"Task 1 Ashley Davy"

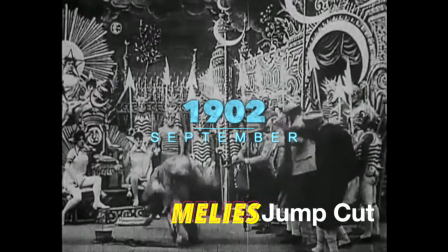0:00 The jump cart was a key development in the editing process because it allowed the idea of continuity to be broadened and to have more of an impact.
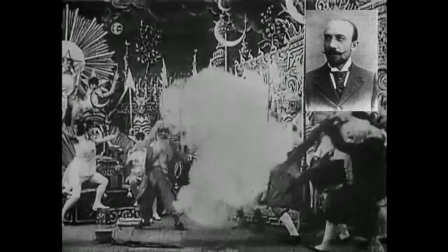0:09 George Melies was one of the first people to use the jump cart in the movie.
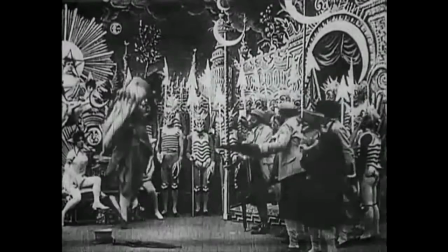0:15 He used it in his early films to show illusions and magic tricks, not yet discovering the meaning it could bring to a shot.
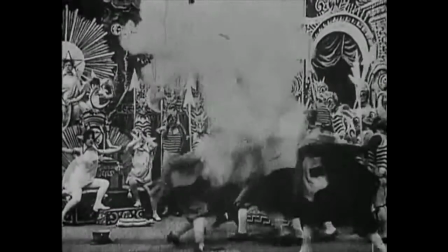0:22 The purpose of his editing was also to show time and space.
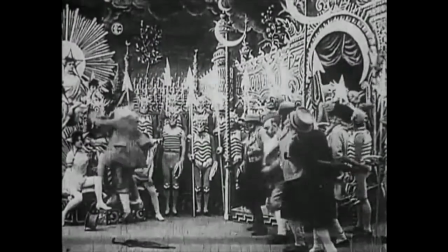0:25 This was significant in the development of editing because it helped to show special effects and also advance upon what the Lumet brothers did.
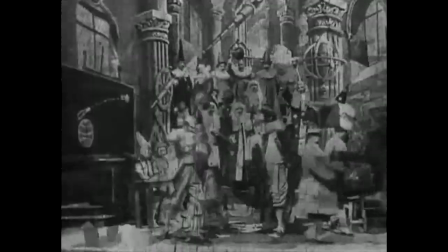0:33 Meliesch also used dissolves and fades to show the placement of time. He also used it to make a swift transition between different shots.
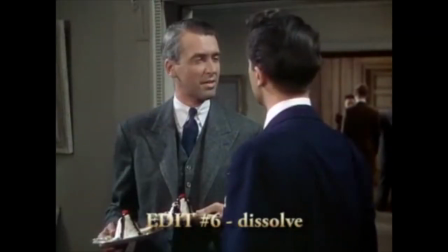0:44 Alfred Hitchcock later on developed these techniques.
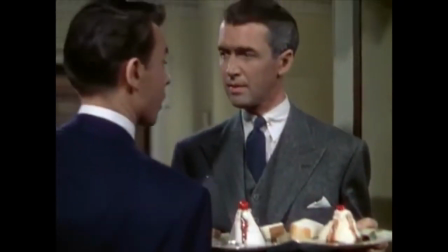0:48 For example in Alfred Hitchcock's movie The Rope, he uses the dissolve as a seamless editing technique.
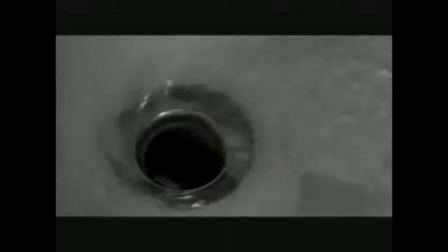0:57 Hitchcock also used things like jump cuts, dissolves and fades for storytelling and creating drama.
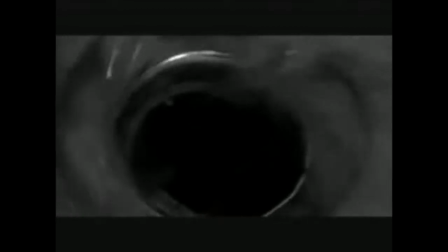1:03 They were all developed for mainstream continuity.
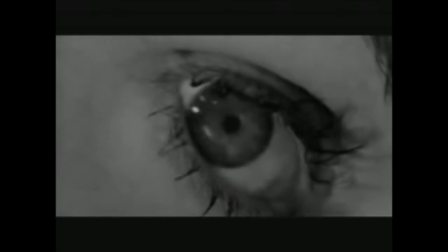1:07 Hitchcock also carefully thought about the different types of editing techniques and what type of effect they would bring.
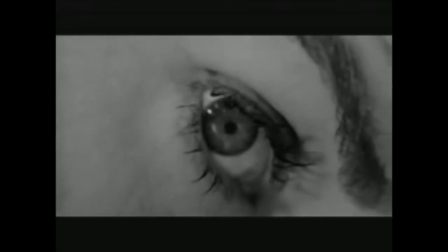1:14 For example using the dissolve to correspond to different shots and make them link together.
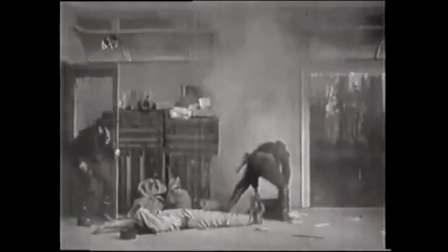1:22 As film directors became more creative by using things like multiple single camera setups,
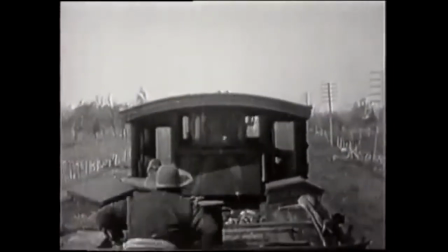1:30 this adds space to the sequence because they can get more shots done easier because there's more cameras to use.
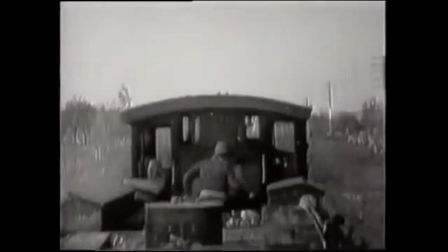1:38 Techniques that were developed include building a sequence of shots,
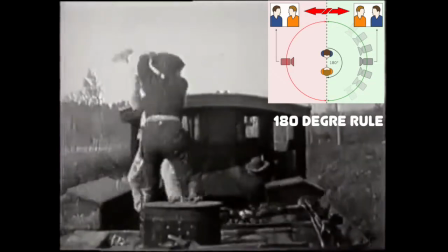1:43 cutaways, temporal overlaps, 180 degree rule and cross cutting. The purpose of editing was rhythm and pace,
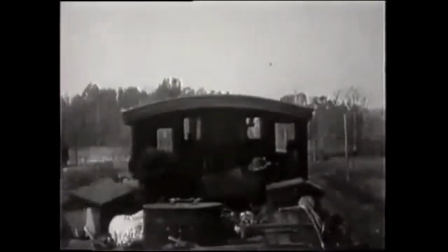1:53 creating motivation in shots, storytelling and creating drama.
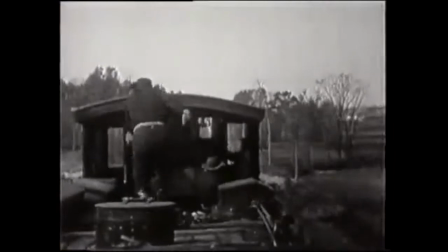1:59 This was significant in the development of continuity because it helped to add
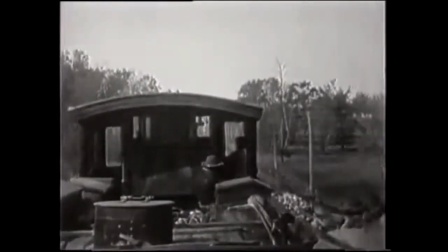2:07 more of a variety to the continuity effects that were around at the time.
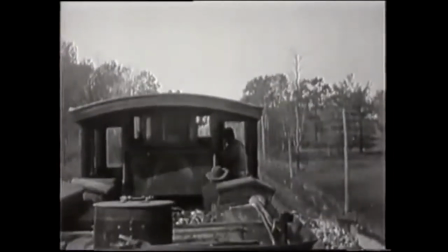2:17 and also how to make continuity more dominant.
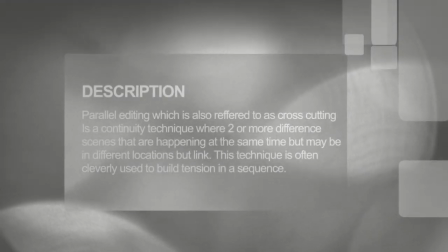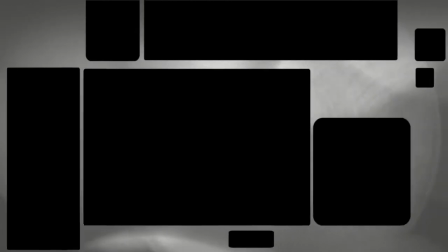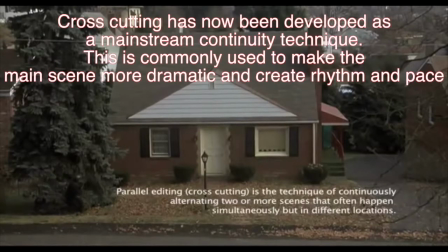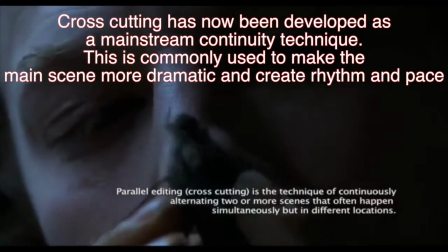2:44 So powerful. So beautiful.
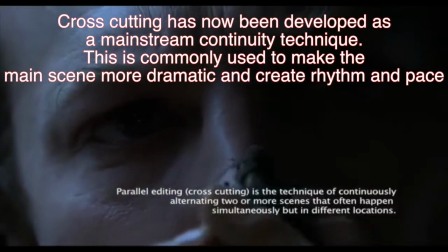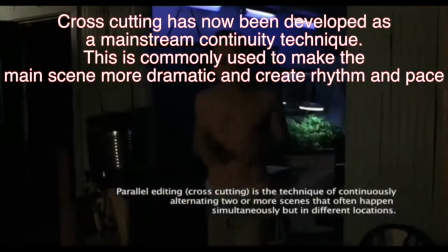2:53 Precious!
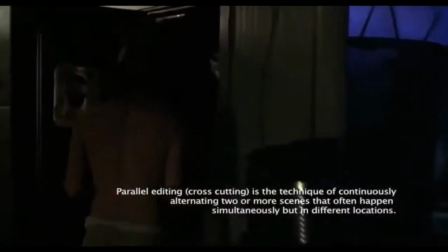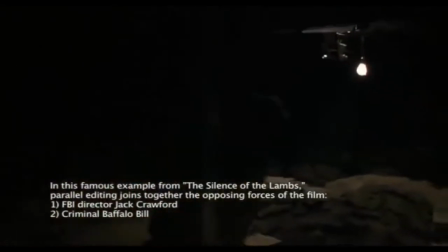3:00 Precious! Down here, you sack of shit! The